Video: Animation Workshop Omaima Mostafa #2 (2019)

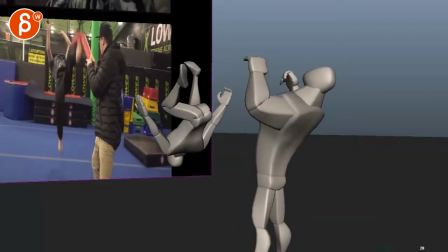this drop felt fast as if it was pulled down something
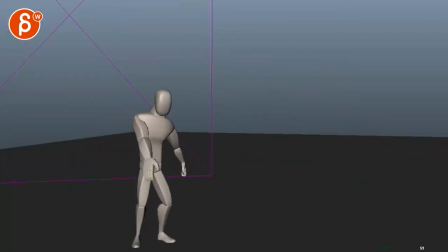a bit funky and then once you get to here the the mechanics
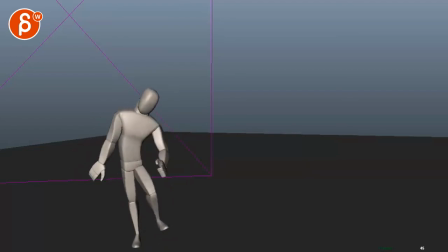are a bit off and the arm swing feels more like you're getting into a ragdoll
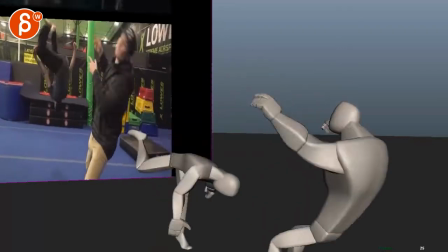thing of oh i'm just kind of powering down and it's like a robot and
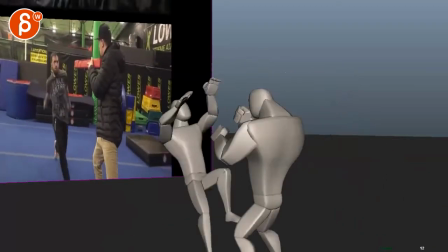then stopping versus a character what i would do is imagine i mean you know can easily also just cut here you don't have to have that whole ending
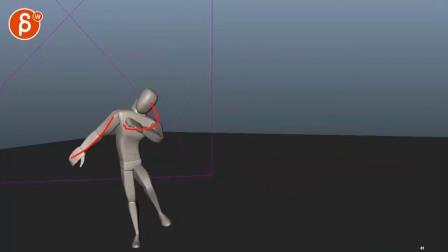you do cut in a different bit of a different pose but you could still cut early if you want but what i would think about
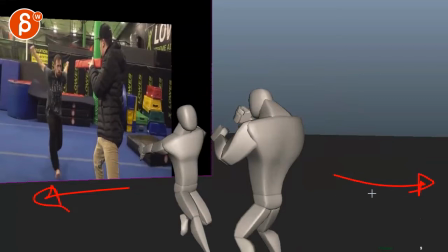is let's pretend there came a shot before and there's going to be a shot afterwards so once this happens and this character bounces back and
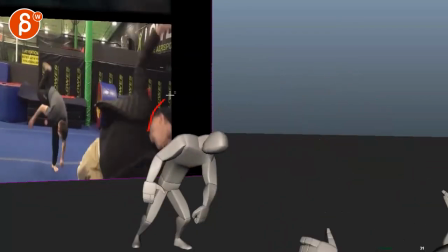imagine he's on the floor gets back up draws a gun or something like what or maybe not i mean anyway think about
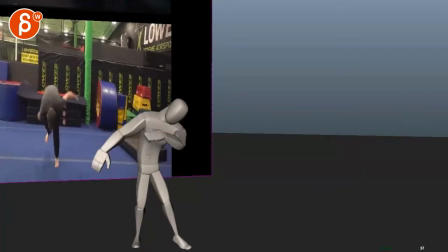is he still a threat so is he going to end up in a pose where he's ready to continue to fight
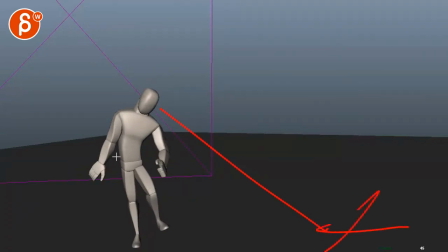or he sees well this guy is out and it's more into a not super relaxed and power down pose like here but more something where he's almost bragging or kind of like yeah i got you or whatever it is whatever something where it's an attitude of he's not a threat anymore or another
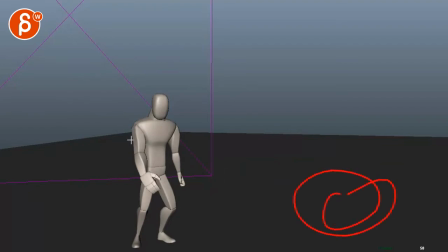pose where he off screen is getting ready for another fight and he just gets ready into another pose and
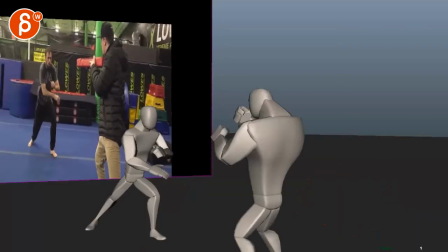whatever the pose would be that's what i would think about so watch out for that
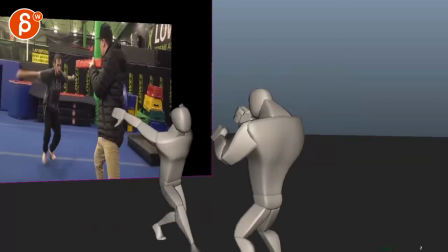the thing that i was i was saying here on on the drop what you could do is stylize
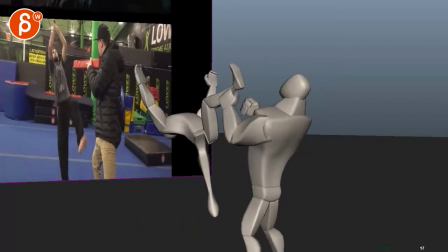this more where you would have boom and during this section it's tricky to not go into slow motion but imagine just has more exaggerated slower part hang time so it's kind of like a
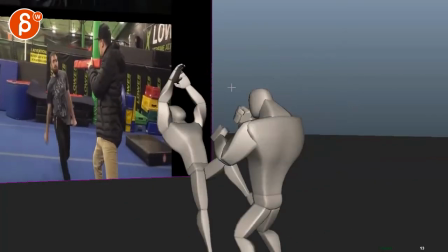then it kind of drops back down you know when people jump in in more stylized version they go
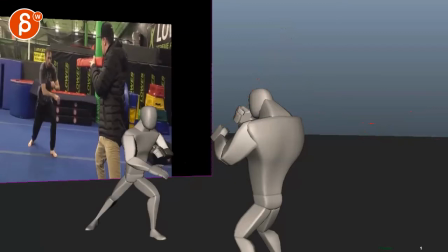have that jump hang time and oh really snappily that's a word snappily go back down that could be something but
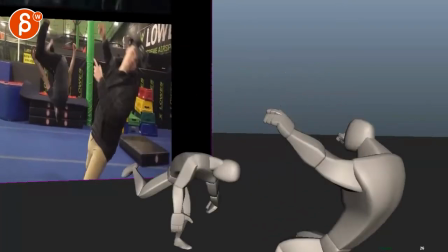if not i would add some more frames to this section here so it doesn't feel so
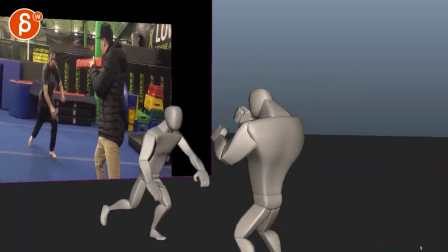because what's also happening is that you have a certain amount of speed through here and then you have this fast
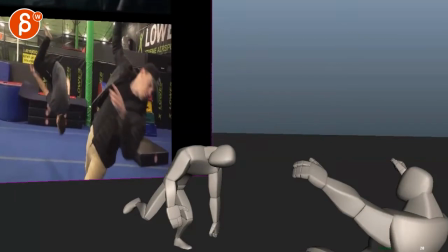drop through there and a fast rotation back as well and once you hear it's back to
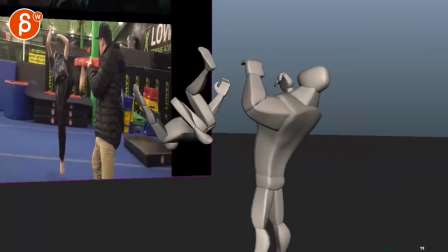slow giving us this weird whip that weird transition especially through here fast slow that feels a bit odd. So I'll work a bit more on that. You could also experiment with wow.
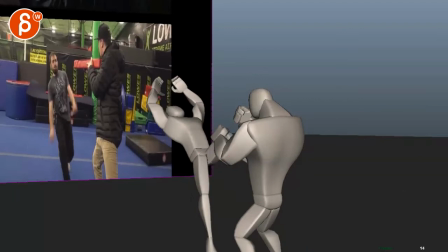As you start having this like this like that and you can imagine potentially more spread out here you go even more tucked in and you could potentially just push this a bit more maybe bring this guy further back where you might be here here but on that impact like it's much more
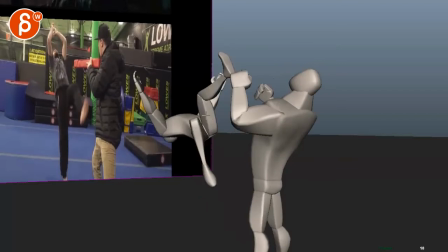extended that leg for real kick and maybe only by now maybe he's here or yeah we're even only here so I have big nice arc on that leg I'll
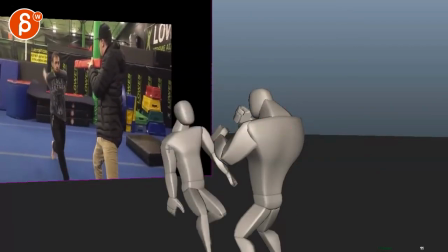definitely do a little bit more of a pass on your arcs this is also be crazy when you have this and this over one frame just looking at your previous framing or spacing ah Because the thing is, you have fairly big pop here, then very slow here,
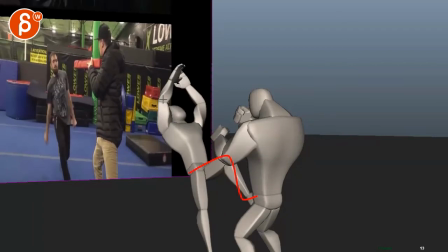or a small spacing, then really big spacing here, and then back to a smaller spacing here.
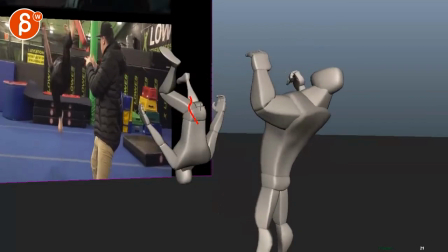And then actually a direction change out that doesn't continue too much.
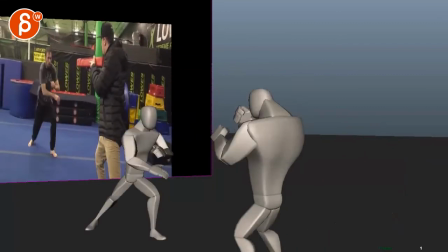And then you go back down the other way. So those arms, I would simplify these a bit more.
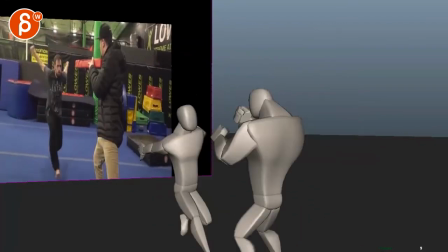Watch out for your timing too. so I see just more of a pop in those arms that doesn't quite match the rest of the body's
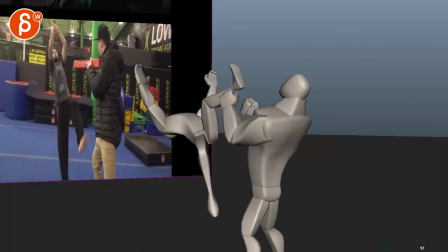timing and the style so I think right now it's a bit all over the place so kind of simplify that a bit more and just kind of look
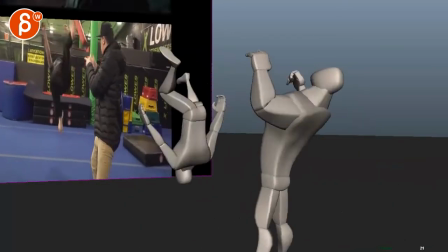at do you want to go to really snappy timing for everything or just slow this part down a bit so it's a bit more consistent with what you have
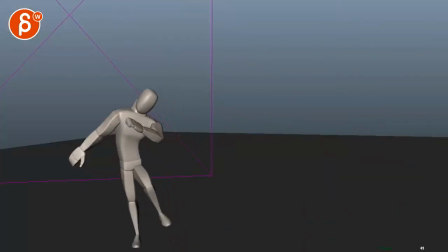here and here this again I would look at how do you want to proceed the shot what's going to happen afterwards this feels more
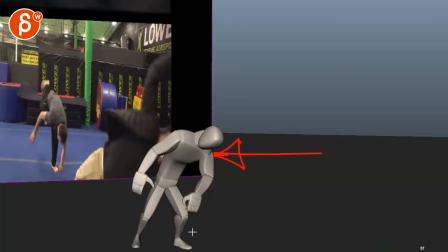like someone that's drunk and was pushed by someone or if you look at those darpa things where you got those four-legged robots and there's this guy that you
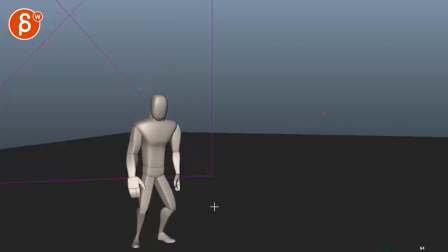know decides to uh to kick that robot over and goes over so this it suddenly feels like a totally different shot this character is
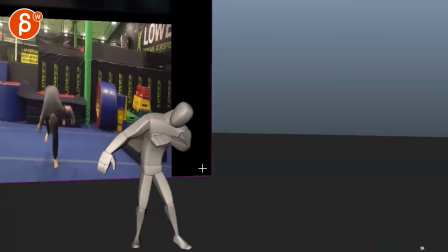recovering from being drunk or or something but also just in general when you want to do a sidestep if he goes this way
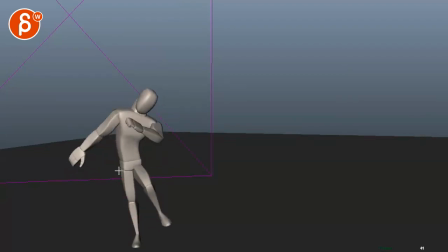and the route goes this way you got to give it some time to change direction this feels almost more like a linear key you have a bit of an ease in but it's a very quick direction change and you have to think about at this point he's fairly off balance trying to be somewhat balanced
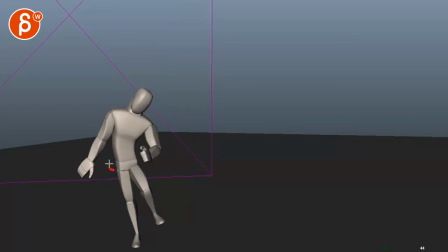with legs and arms out it's going to take a while for that route to slow down and come back because the only way it can change direction this way is by the limbs out and arms out that form like a counterweight for it to drop back this way on a pose like this there's no way the character
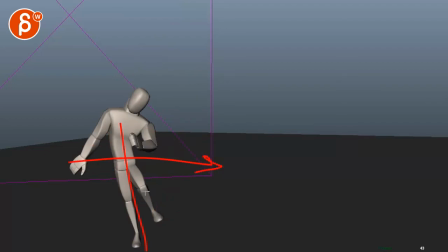can actively push himself this way unless you know this is sticky and massively huge leg muscles all coming through the foot here so this is more of a push over balance hold hold
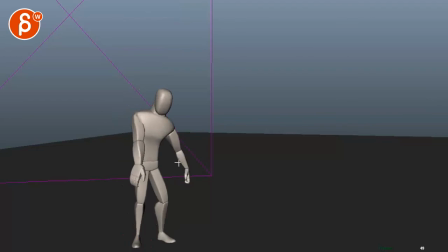hold hold hang time on the side coming back through because of the arm swing and the leg countering the weight over there okay so these are my ask okay no one's on the other side to answer but i always say that So I will leave it at that. Let me know. You can always email me for any questions and how you want to proceed. Thank you. All right. There's an email. You can sign up. You can start whenever you want. You can submit whenever you want. You get 16 submissions. Either way, a like and subscribe would be awesome. All right. Thank you.